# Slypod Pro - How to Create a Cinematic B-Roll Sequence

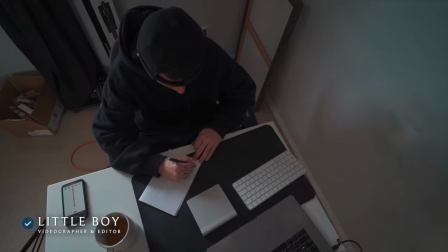(0:00)
welcome to my channel my name is little boy and today we will create a amazing bureau sequence but it's gonna be very special and different because
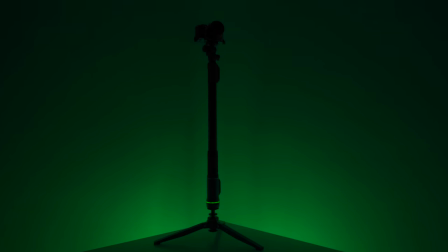(0:07)
it's not very traditional way it's in a way that i like a lot and personally is my new favorite one because we're gonna be using this light
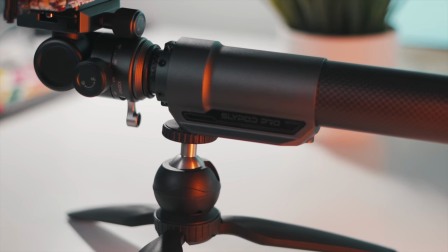(0:15)
pod pro from moza thank you very much for supporting this channel and let's jump right into it make sure to stick around while she's getting to the end because i'm gonna share everything that I do to create a cinematic bureau, just like this one.
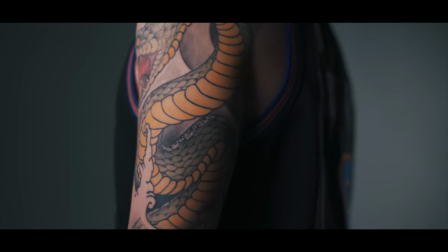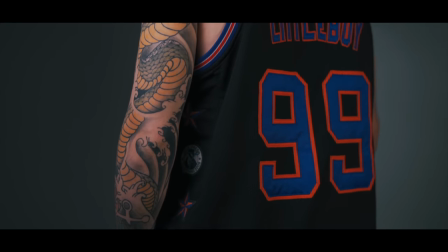Tip number one, lens. One film bureau is very important to know what lens to use because it will take and show a lot about your product.
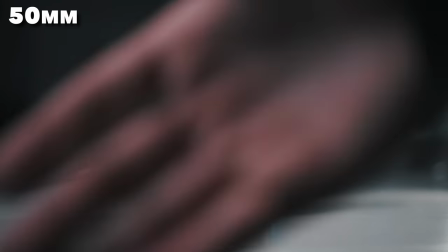(0:51)
If I wanna make a product look bigger than normal, I would choose a lower focal length,
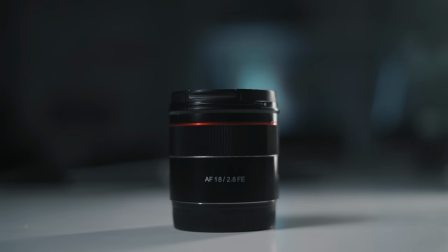(0:55)
like a 16 millimeters because it will create some distortion and it will make object look taller and longer.
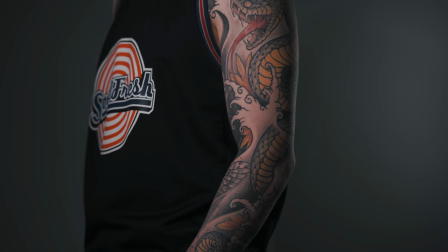(1:02)
But in this case for this bureau sequence, I want to be very realistic without any distortion Since it's gonna be for a tattoo
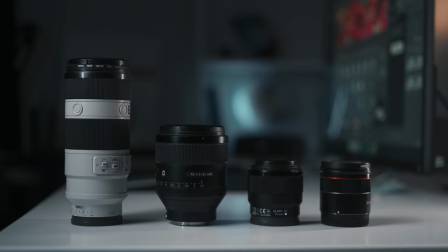(1:10)
for my documentary in Brazil That's why I choose the 50 millimeter f1.8. That will give me a nice compression and will be very very sharp Tip number two light light
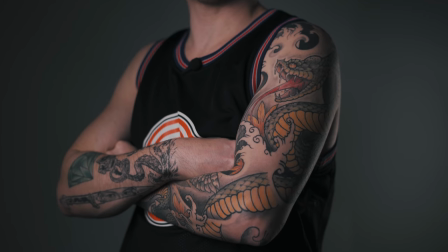(1:22)
is very important when filming bureau because you have the power to show the details three-dimensional look and creating some depth.
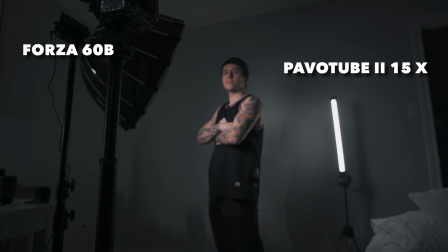(1:29)
I'll be using my favorite key light from Nanlite, the Forza 60B, with a soft box diffusion and a Pivotube 15 as my backlight. High quality light is crucial for a high quality image, remember that. Tip number three, movement. Not every B-roll need to have movement, sometimes less is more.
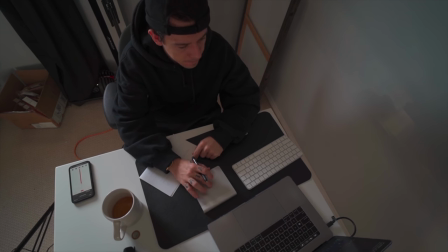(1:49)
And a tripod or a monopod is great to just show what the subject is doing or to highlight a scene in this case i want movement to be
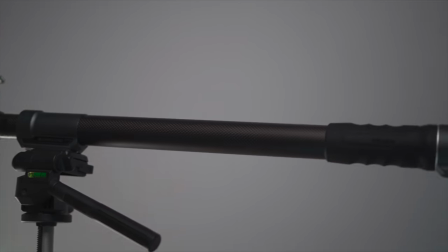(1:58)
more epic and dynamic and we'll be using my new favorite assistant the slide
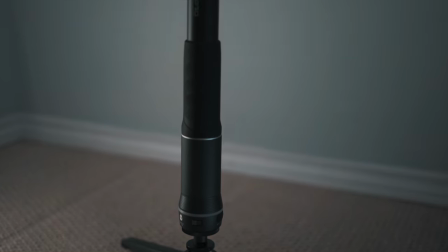(2:03)
pod pro which is electronic monopod that i can control via my
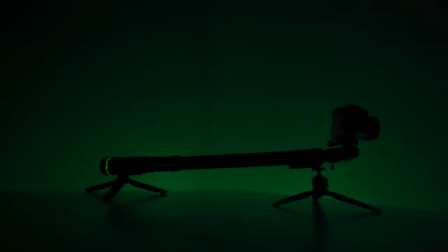(2:07)
iphone using the moza master app that i can make horizontal and vertical movements tip number four quality most of the bureau will see people whipping around with 120 frames per second which compromise a little bit of
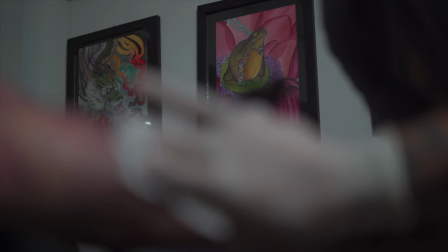(2:21)
the light situation not a problem for us and then you have to slow down later but in my case i want to make sure that we can see every little detail of the tattoo is the final product after a long sessions so need
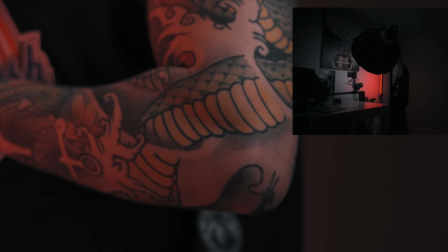(2:35)
to be epic with a lot of details and the best quality possible
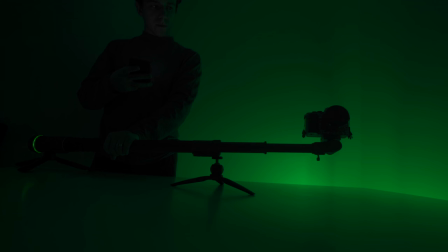(2:39)
that's why this light power pro comes in handy it's very smooth and I
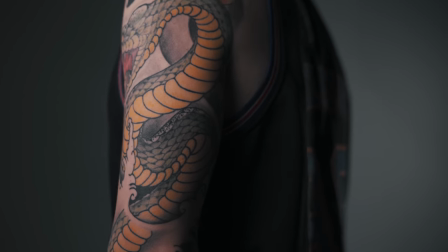(2:44)
don't need to stretch later I have 4k quality and if I need I can speed up or zoom in tip number five background if you
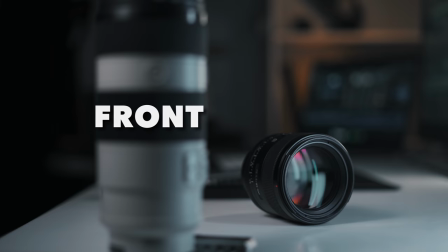(2:52)
want a lot of movement make sure to add something in front and behind the subject and position your subject far away from the wall so you can see
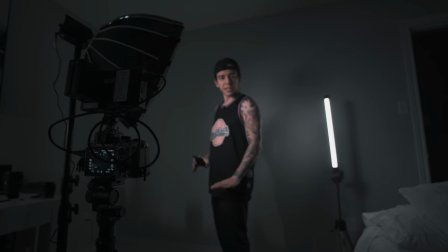(3:01)
the parallax movement but in this case I prefer a clean soft
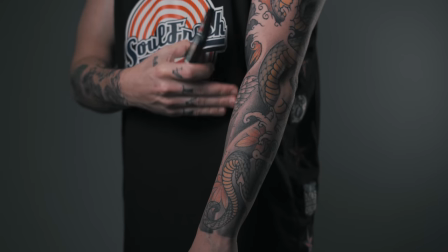(3:06)
background so we can focus only on the tattoo moza master
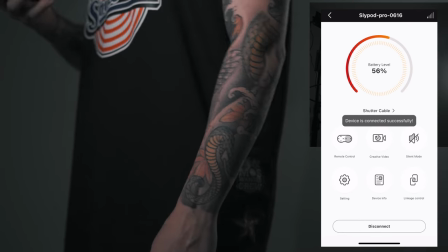(3:11)
app which is gonna connect infinite loop which is very very nice i don't
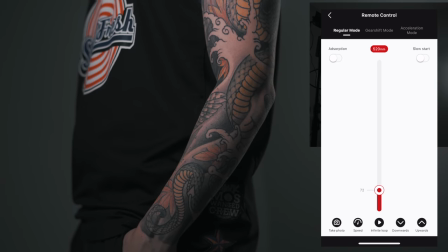(3:15)
need to do much you can change the speed as well which is very very nice in my
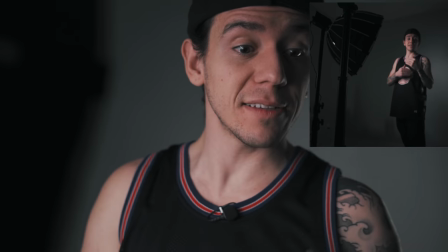(3:20)
case now i'm gonna do a little bit slower and it's because it's continuous loop it's gonna go up and
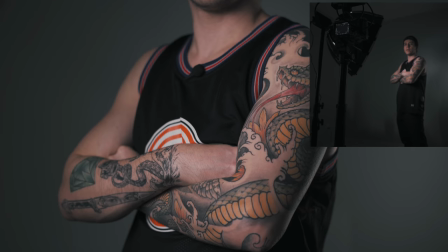(3:26)
it's gonna go down this way i don't need to do anything it's nice because it's very very quiet as well
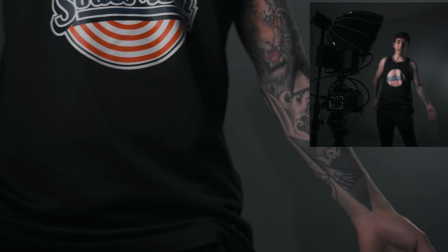(3:33)
especially from the app and it's gonna keep going this way i'm gonna do the inside part now
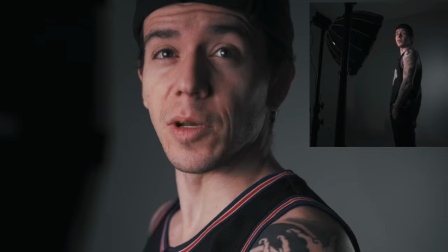(3:38)
the quality for me looks fuego it's going back down again i'm gonna look this way move back
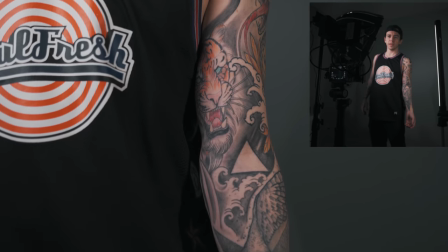(3:44)
very cool very nice i'm gonna move this light here let's do this in so far so good i'm gonna do a little bit more white
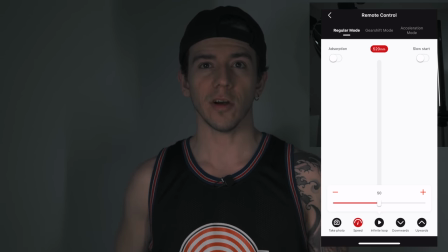(3:52)
one now speed i'm gonna change to 50 there we go now you're gonna be able to hear a little bit more there
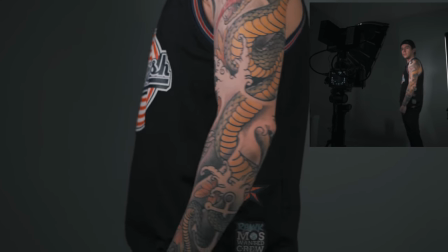(4:00)
we go very very cool can see everything now let's
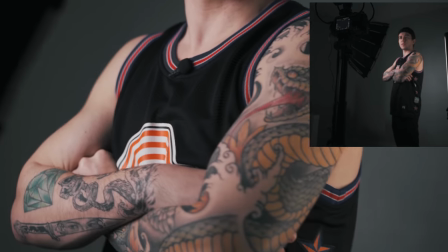(4:06)
do one back just a very nice close-up here oh
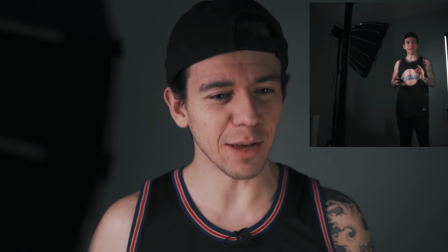(4:12)
nice it's literally my eye level right now it's perfect we did some
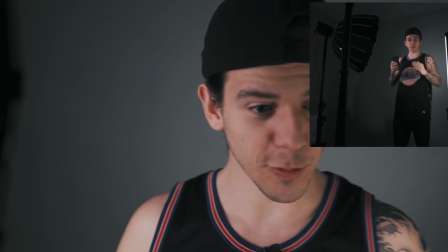(4:17)
vertical up and down now we're gonna try to do front and back just to have options and I'm gonna cut
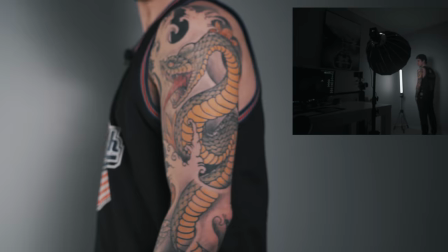(4:22)
back and forth. Tip number six, composition. So I want to be very, very in frame with the tattoo.
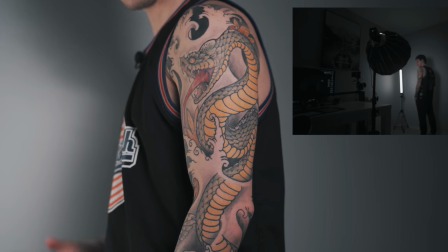(4:29)
Now we can go back downwards. Make sure that you know how to frame properly your subject.
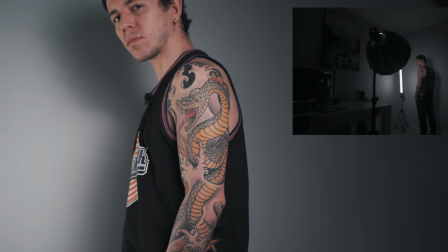(4:35)
It's not about speed and whipping around. I've been there. Now I know that a nice framed subject with a slow movement,
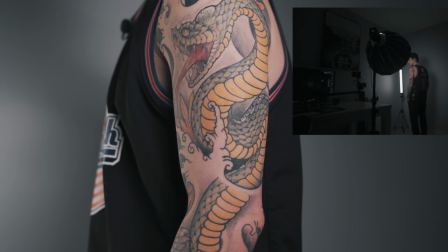(4:44)
it's more powerful than a bunch of takes on top of each other with random cuts and transitions and all of that.
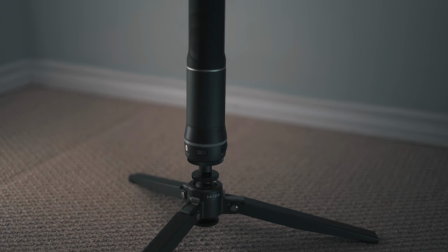(4:51)
That's why this light pod pro plays a huge factor for my bureau sequence I'll be able to position as a monopod like you saw
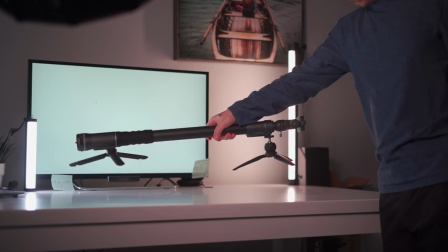(4:58)
before and I can mount on two Tripods or two small tripod and put on my desk for effective
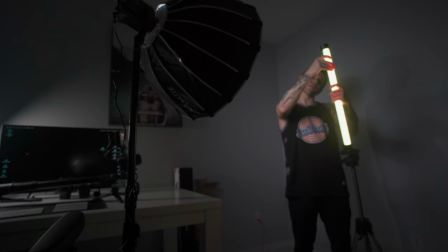(5:05)
Horizontal movement tip number seven more is better than less You shoot what you need and after that you play around and take more bureau
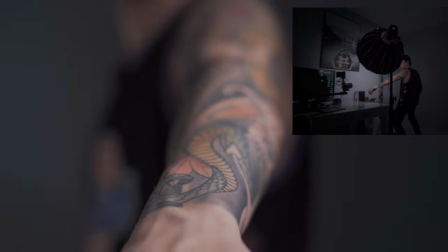(5:14)
with different lightings Effects and position so you can have extra footage to play if you need to I will use this polis effect from Nanolite that I like a
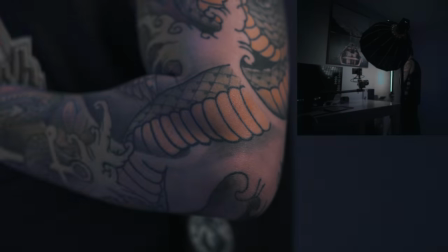(5:23)
lot so I can make me look badass But because I'm working with a tattoo bureau I cannot change
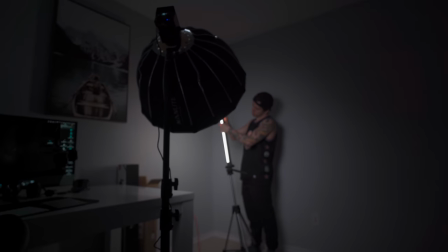(5:29)
the color of the final product a whole lot So I keep things at 46k for the most part just to be safe.
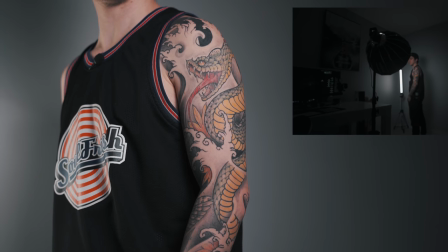(5:36)
That's a nice angle Because it's zooming in very very slowly
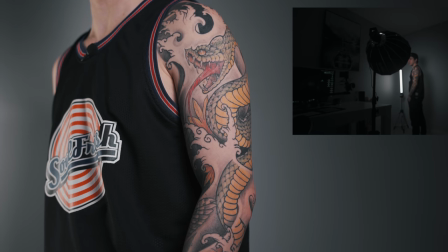(5:43)
But everything is gonna be in 4k so it's perfect the quality is gonna be fuego This one I'm gonna do a little bit faster
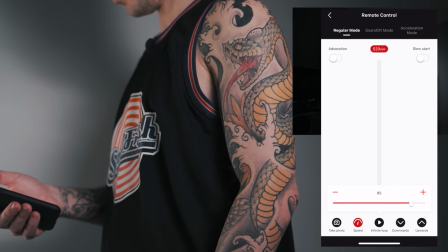(5:54)
Now we're gonna do an infinite loopy same thing speed we're gonna be fast
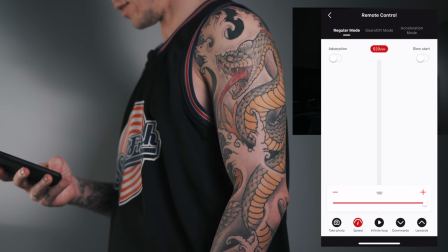(5:59)
now let's do a hundred percent So we can keep playing
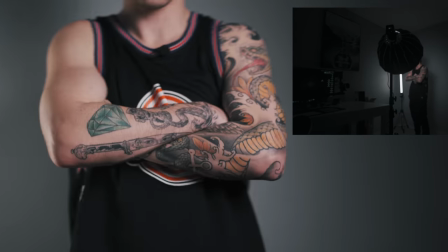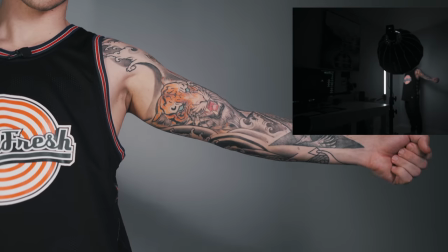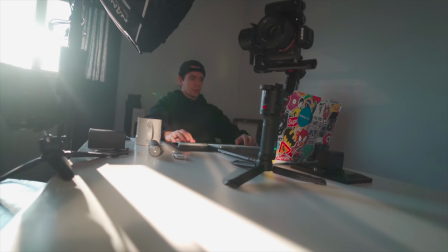(6:15)
Tip number eight editing and music choose a nice piece of music that fits your project and make some cuts I'm
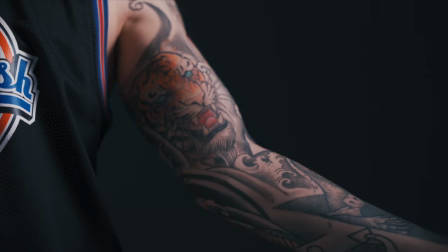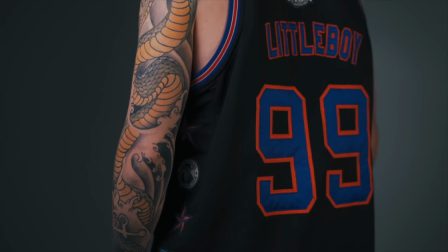crazy because with this setup I'm literally in my home office. It's literally in my room that I made at office You're able to make simple things look very very epic. That's it for me guys I hope that you learned something today. Thank you very much for watching this video Make sure to subscribe and turn on the notification bell so you know every single time that I post a new video Thank you very much and I'll see you in the next one